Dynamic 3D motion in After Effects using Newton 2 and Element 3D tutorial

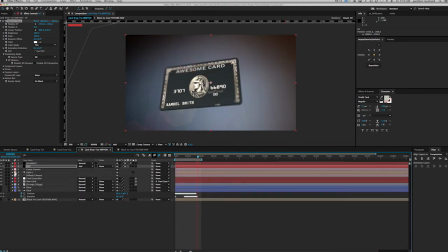(36:42)
And then let's maybe put optical flares on top and see the difference layer order makes here. Put it on top. I'd like look at that better let's add a new adjustment layer
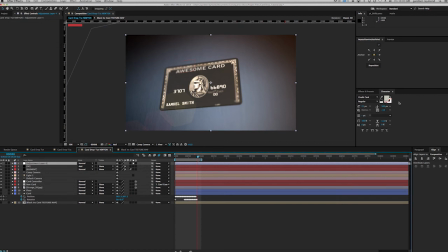(36:58)
and just add some curves
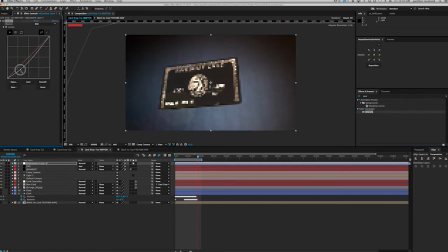(37:07)
curves a little bit of that then maybe
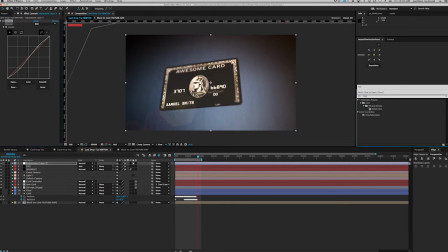(37:18)
some desaturation a little bit a little bit and
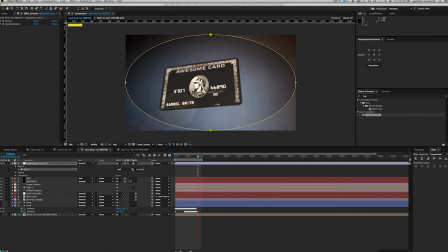(37:32)
mask on that subtract it feather
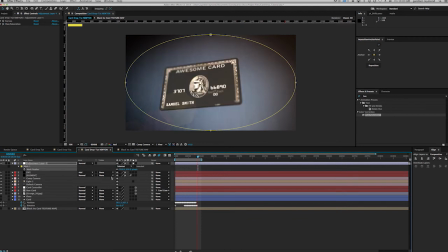(37:37)
it a whole bunch there we go maybe knock your pass it down to 80. So you can see the difference this makes. This focuses your eye a little bit more.
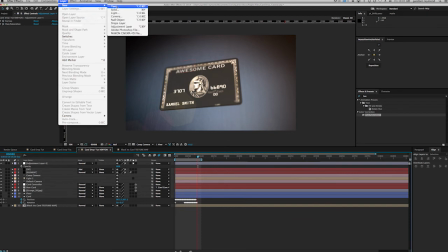(37:53)
And then a final little effect that's nice to use that I just learned.
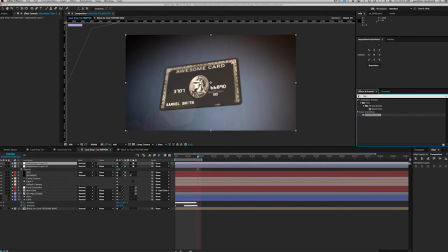(37:59)
I mean, I knew about it, but I didn't really consider it until I was watching a Grayscale Gorilla tutorial a little while ago. Add Grain. Now, as Nick explained it on Grayscale Gorilla, and it makes sense,
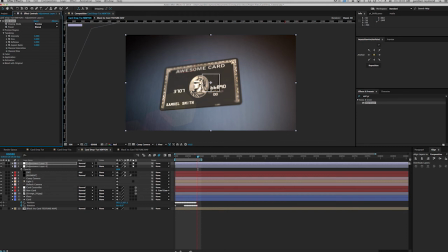(38:20)
this adding grain, it simulates film grain from a real film camera.
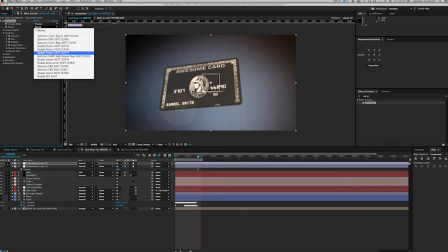(38:25)
As you can see, you go to presets, they have all these film stock presets as to, you know, what they look like.
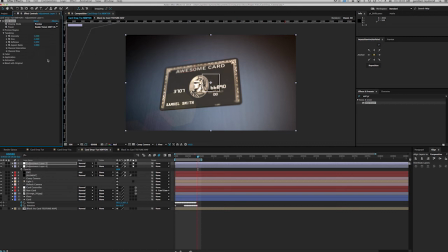(38:32)
Let's do Vision 500, and you can see in this preview area what it looks like change the preview area a little bit so you can see what that's going to look like and what this grain does is since it's going to be on top of everything it's the last thing you put on
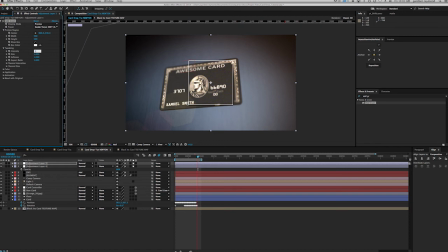(38:50)
it's kind of smooths out the whole image and it gives a better feeling that all this all that you're seeing was shot through one camera in a real place and that these things really exist together.
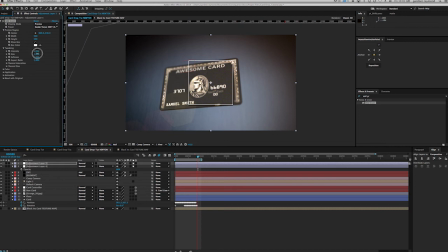(39:05)
So this is a little crazy. I think the default is always a little crazy no matter what you pick up here. That's a little bit, that's actually pretty good. So if you go to final output, now I don't know how easy it's going to be to see on a compressed web version,
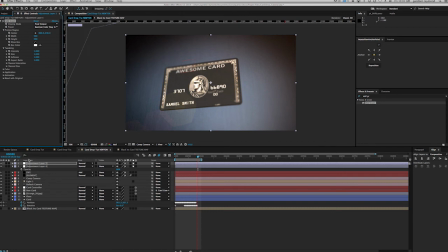(39:25)
but you can definitely tell when you turn it on and off especially kind of look in the in the darks you can see the difference a lot more maybe if you want knock the intensity down a little bit maybe 0.5 0.5
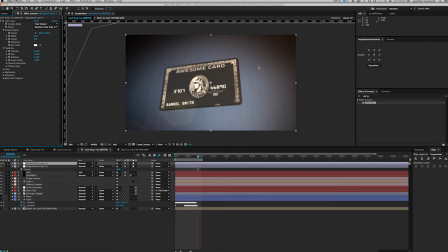(39:42)
0.5 and that's going to make the grain size a lot smaller so it's not right in your face but it's still going to make enough of a difference that your brain is going to recognize it and
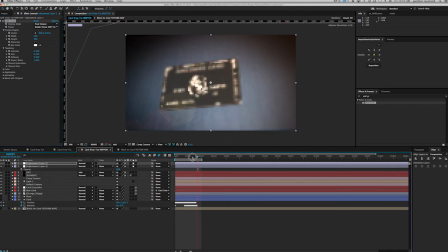(39:58)
it's going to it's going to to smooth everything out for you. So we can do a quick RAM preview of this.
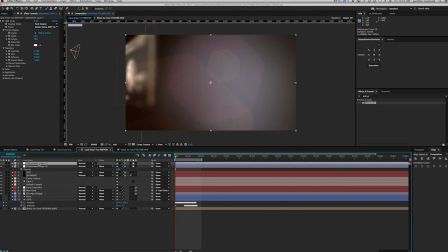(40:05)
It's not going to be quick. The add grain feature only added on at the very end because it increases your render time tremendously.
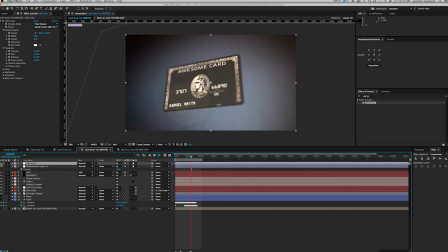(40:16)
So you don't need to do RAM previews with it.